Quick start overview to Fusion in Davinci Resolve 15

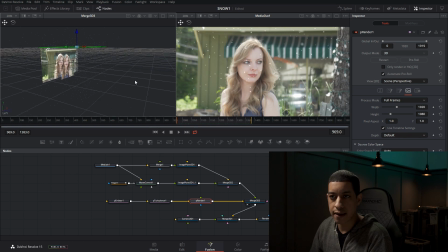8:14 But what I want it to have the effect is when you are filming snow, you're gonna have snow that goes in front, but then you're also gonna have snow that goes behind. So if I wasn't to have this layer here, all of my snow would go over top of her, and not, and some of it, you wouldn't have it disappear by going behind.
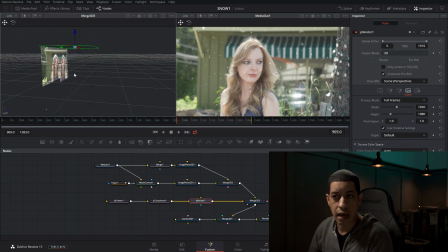8:33 Having it like this, it then goes behind and gives that effect like it might actually be there. So those are some like little tricks that you can do to fake like the snow actually being there. We can also see if I come into here, and for this renderer,
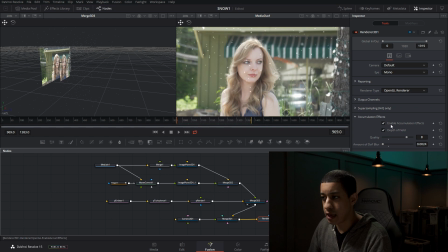8:52 I have the effects for depth of field. If I turn that off, a lot of these spots won't have that same depth of field. I can enable that depth of field and increase that depth of field.
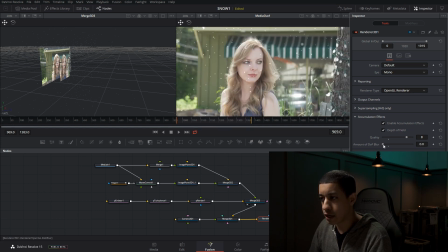9:05 Well, that's a little bit too much, but I can increase that depth of field a little bit. And then I would have to just come into my camera and set where my focus is. So I could bring it back to,
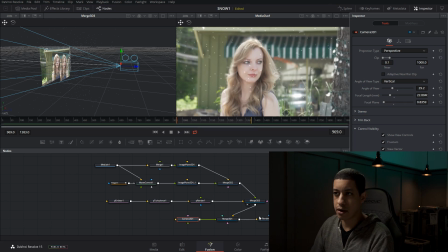9:26 I would say right about there is the focus on her. And you could almost do something where you have the background out of focus, and because I have her cropped, she could be in focus, and then we have all of these different elements. As you can see here, we have our camera looking at the scene.
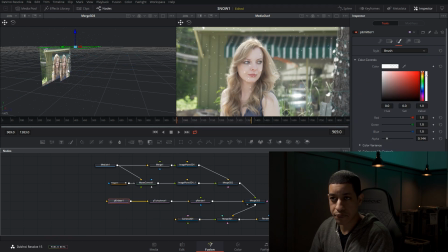9:46 What are some other things here? So here I have my emitter, and this is just a box. Let me move it up. It's just a box. And all it's doing is it's emitting particles straight down.
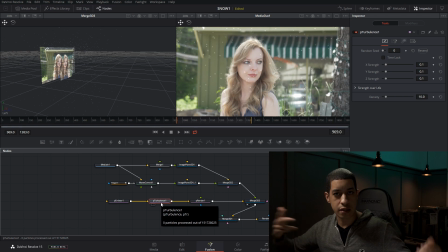9:59 And then I have this turbulence because you're gonna have air and stuff blowing around, bouncing off of things like the tree and the ground. So you're gonna have some snowflakes that go up, some come down. This just adds some variance in the movement so that we just don't have them all just raining straight down.
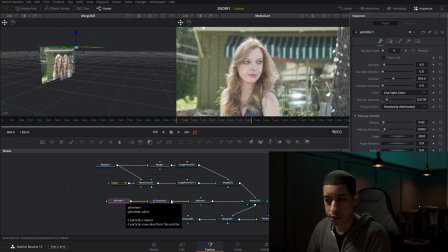10:16 For our particle system, we have an emitter. Then we have the turbulence, which, like I was talking about, the air. And then our renderer, which is just rendering all the different particles and whatnot to then get spit out into the 3D,
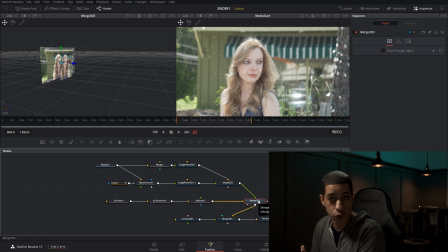10:31 which then can get mapped into a 2D that's spitting out with the camera. So I have the 3D, then it stays to another 3D merge, and this is just to help me with making everything look nice.
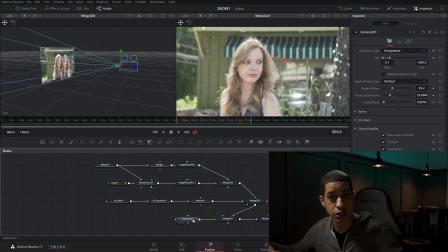10:45 I have my 3D camera, which I can move around the scene if I did have a bunch of 3D things, but this is just to fake the snow going behind her. Up here is the different parts of the image that I had to crop out.
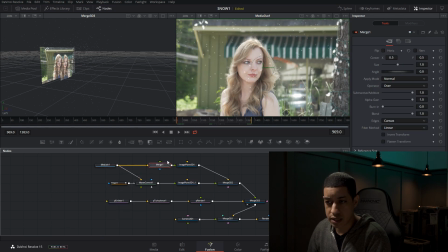11:00 So the media comes in, it goes into, this merge isn't even needed, but it comes in a plane, and all this is doing is it's taking the video, which is a 2D video, and it's putting it into 3D space. So that's this square here. You can move this around. So that's what that is.
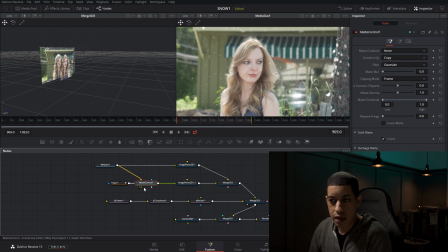11:21 Then here I have that same thing we were talking about with the rectangle. I have another one of the same exact thing, but then I have a shape that I actually have tracked that then follows her around the scene because the camera moves around.
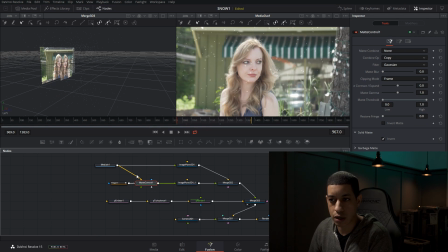11:38 And that's just tracking on this front element here. This matte control enables me to add a matte for the 3D object. So there's a couple of cool things that are here. And if you see, there's a bunch of different types of arrows.
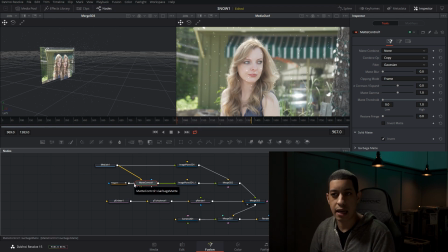11:55 So for over here, I have a garbage matte, and that is pretty much just taking out everything else that I don't want that I'm using for this. And then I have my 3D object here. Then these two images then get merged together.
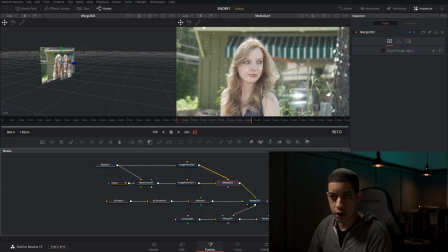12:13 So it's still in 3D space, but they're at least merged together as one object.